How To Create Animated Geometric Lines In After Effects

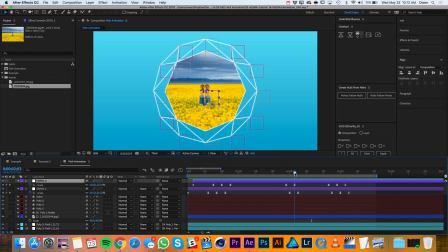739s
And that's because we set these keyframes to start before the outer one, which is what we want for closing, but it's not what we want for opening back up. So you can see in the beginning here that the outer shape opens first and then the inner shape.
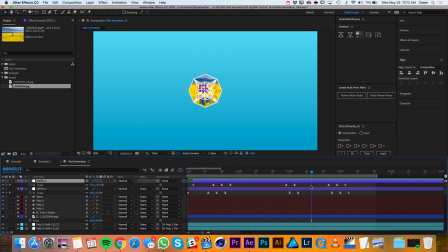754s
So to do that, we're just going to have to do a little bit of keyframing in here. I'll go through my timeline and look at my values of scale over here, and I'll look and see that it goes from 19 to negative 18 on the very next frame.
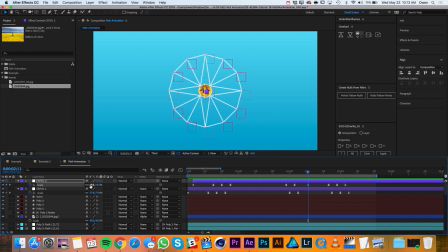768s
So I'll set a keyframe here for the value that it's already at, 19, and I'll make sure it's linear by command clicking it. Then I'll scrub through my playhead and I'll set a keyframe for 0 here.
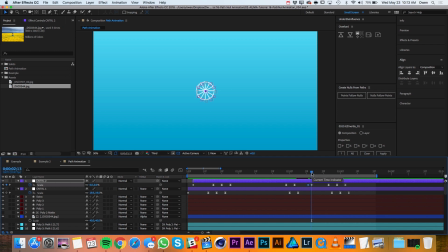788s
And I'll make sure that they're both linear again. And I'm looking at my values for control 1 as well. So I wanna make sure that these values are higher numbers, even though they're negative.
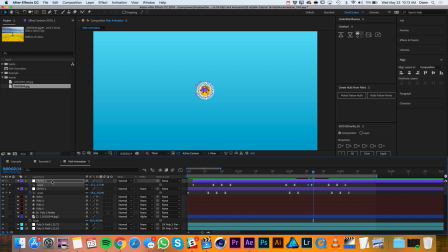802s
So it would actually be a lower number than the ones for control 2, so that it's bigger than control 2. And so by doing that, I can get it to close first, but then open second.
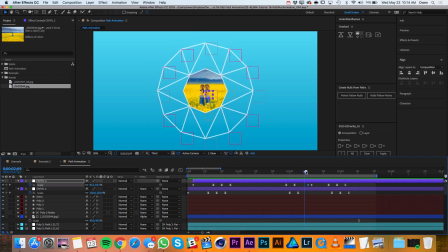819s
Yeah, and that's looking good. Now I want to use this closing as a transition to another piece of footage. So with my scale at 0 right here, what I can do is I can split this mat layer by going to Edit,
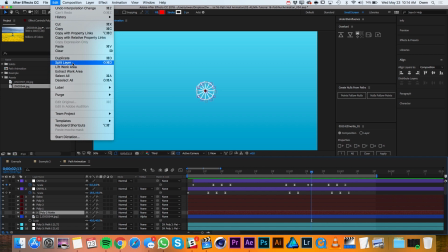837s
Split Layer, or Command-Shift-D.
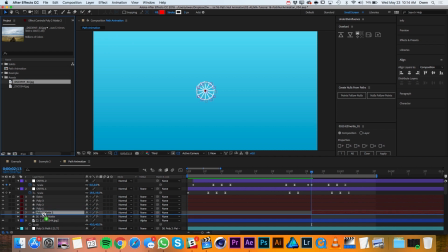840s
And so then I can just bring in my other piece of footage, and I can set that to Alpha Mat. So when it opens back up, it's using that other piece of footage, and I just need to scale that probably.
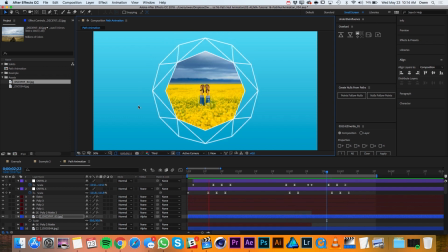860s
So now when I ran preview, I've got a nice little transition between the two. Another cool thing I can do is add rotation to all of this.
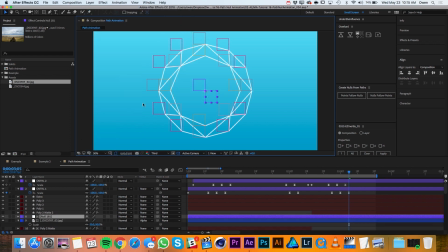872s
So to do that, I can just go to Layer, New, Null Object, and I'll make sure it's up at the top of the layer stack by my control nulls. And I'll change its name to Rotate, and then I'll parent my control 1 and control 2 to that rotate layer.
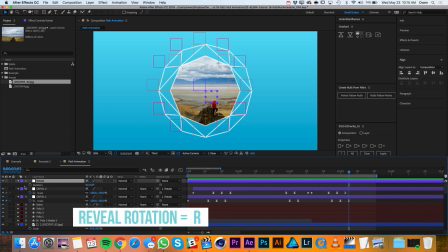889s
Then I'll pull up its rotation with R on the keyboard, and I'll option click on the stopwatch to pull up the expression menu.
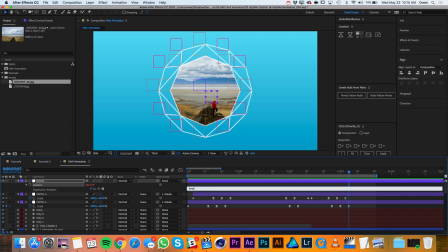896s
And then I just need to type in time times 30. And so what that'll do is it'll rotate the null 30 degrees every second. And since the control 1 and control 2 are parented to the rotate null, they'll be rotating as well.
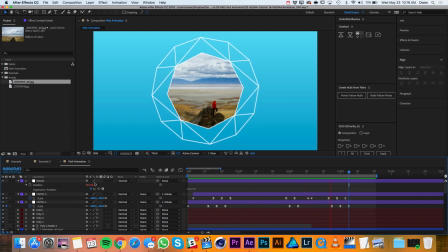912s
And so that's just adding some more movement to our animation so that there's never really any static points. The last thing I'll do is add some different widths to my strokes on these shapes just to add some variance. So for poly 2, that's the innermost one, I'll set that to 15.
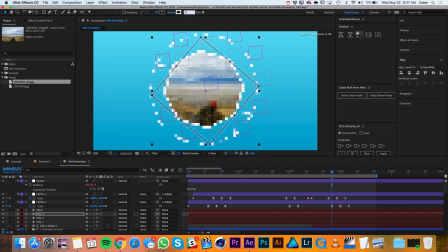932s
And poly 3, I'll make 10. And the extras, I'll make those 8. And yeah, so that just adds a little bit of depth. It makes the thicker lines look like they're closer up and the thinner ones look like they're a little bit further away.
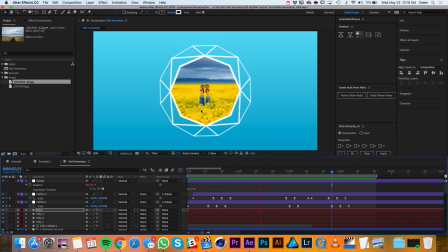947s
Well, that concludes this tutorial. I hope you found it helpful. If you did and you'd like to see more tutorials, please go ahead and subscribe because we're making new ones all the time. Thanks for watching and see you in the next video.